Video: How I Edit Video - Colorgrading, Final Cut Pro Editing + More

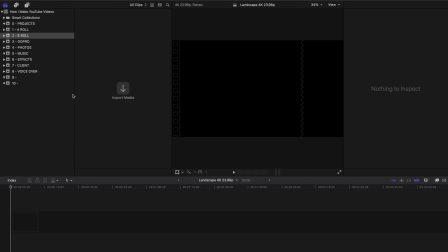(4:10)
So if we open it up, you can see in here on the left side all of these pre-arranged folders, and many of them are the same names as the folders I just talked about when I was organizing the files in my SSD.
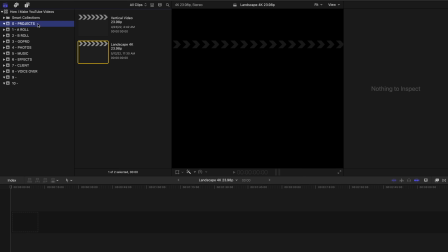(4:23)
There's a few different ones in here though. At the top here is a folder for projects, and this is where the project timeline lives. I edit all my videos on a 4K 24 FPS timeline, so that's already set up here. And there's also this second timeline here that is set up to be a vertical video in the event that I would want to make a reel. I don't do that with every video, but it's just here in case I want to.
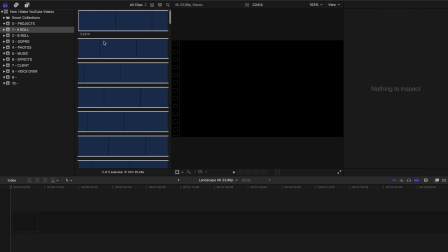(4:46)
So now I can go back to the project folder on my SSD and take all that footage and other assets and bring them into Final Cut. So now all the things I need are in Final Cut. I can get started on actually editing this video. And I typically start with the A-roll, which is, again, this portion that I'm talking to the camera. I find that it makes sense to start with A-roll because it's essentially the structure of the video. You know, me talking kind of dictates what's happening in the video majority of the time. If it's a POV, not so much, because it's mostly focused on, you know, the POV footage.
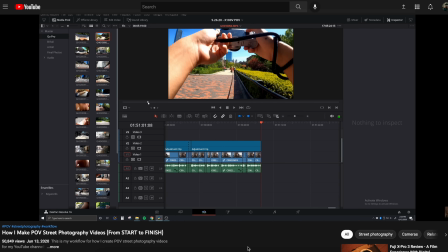(5:28)
I actually have a old video I did on editing POV footage, POV videos, so I'll have that linked in the description.
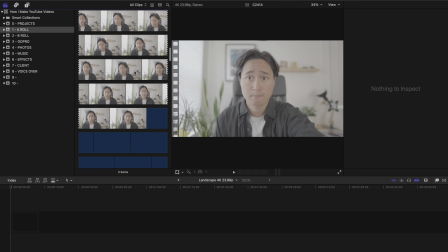(5:35)
So right here is the Sony footage, which has me talking, but since I record all of my audio separately through an external audio recorder, I need to synchronize the audio to the footage.
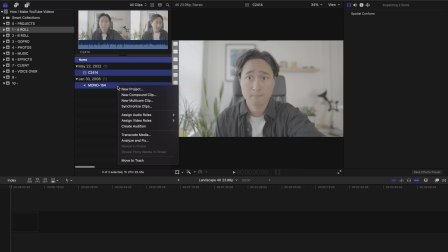(5:49)
Basically select both files and right click and click synchronize. Final Cut will create this new synchronized file, and I'll drag that onto the timeline.
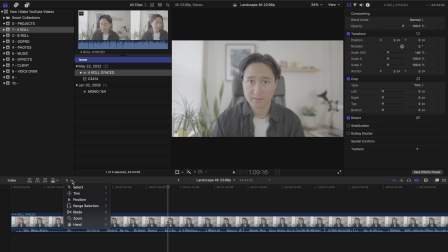(6:01)
Now I can select the blade tool and start cutting this footage. And what I mean by that is cutting out the dead space between, you know, me talking, or the parts where I, you know, stumble or mess up talking to the camera. I want to remove all of that and be left with, you know, coherent sentences that, you know, I want in the video.
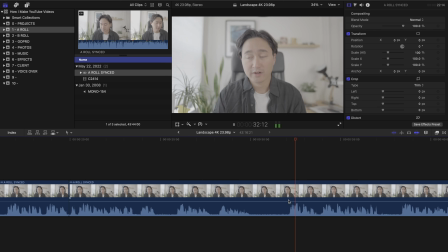(6:22)
I try to be as precise as I can with every cut, but, you know, as I progress through the edit of the video, I can, you know, fine-tune those jump cuts a bit more. So once I finish cutting the A-roll, I'll be left with something like this, just a long stream of just me talking. This is the general outline of the video. I'm not going to have it, you know, placed like this, obviously. I need to start to implement B-roll and gaps between sentences just to, you know, make the pacing of the video something, you know, that you can watch. Now it's time to start placing the B-roll into the footage, and this is when the fun starts to happen.
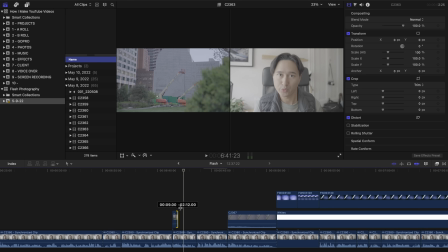(7:01)
It's where I can get a bit more creative with how I want the video to come out, and it's really important in this phase to be thinking about the pacing of the video. So I'm sort of constantly watching the video over and over as I do this, as I add B-roll into the edit. The pacing in a video is such an important piece of the viewing experience, and you can control that pacing through how you incorporate B-roll into the edit. Something I like to do a lot in my video edits is add a cinematic sequence, both at the start and throughout the video as well.
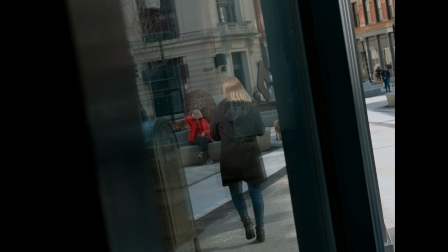(7:35)
I feel like they sort of bring the viewer back in. They sort of act as intermissions.
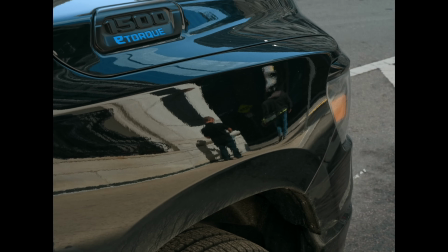(7:40)
So, you know, when a subject or a topic changes within a video, I might have,
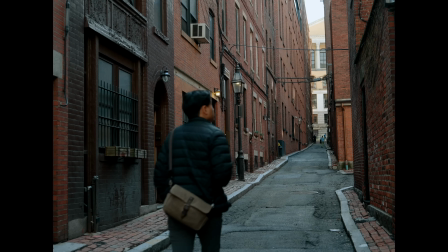(7:45)
you know, a few clips that, you know, break up the pace of the video, so it's just not me, you know, constantly talking. You know, adding B-roll is also another great way to sort of hide little mistakes that might have happened within the A-roll. So maybe there's a jump cut because I messed up what I was saying and it just doesn't look good on camera.
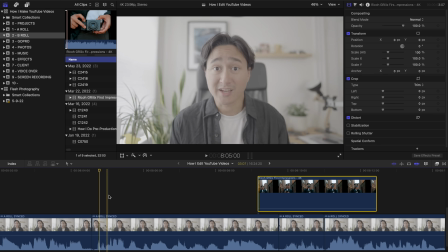(8:04)
I could cover that with a B-roll shot and you wouldn't even know that a jump cut happened.
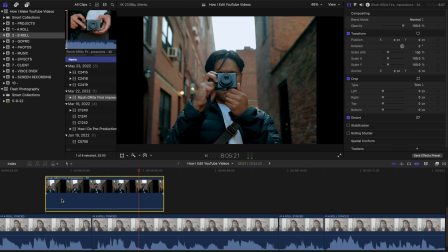(8:11)
So using B-roll is a great tool to fix those mistakes, and I'll be looking out for those as I edit the video.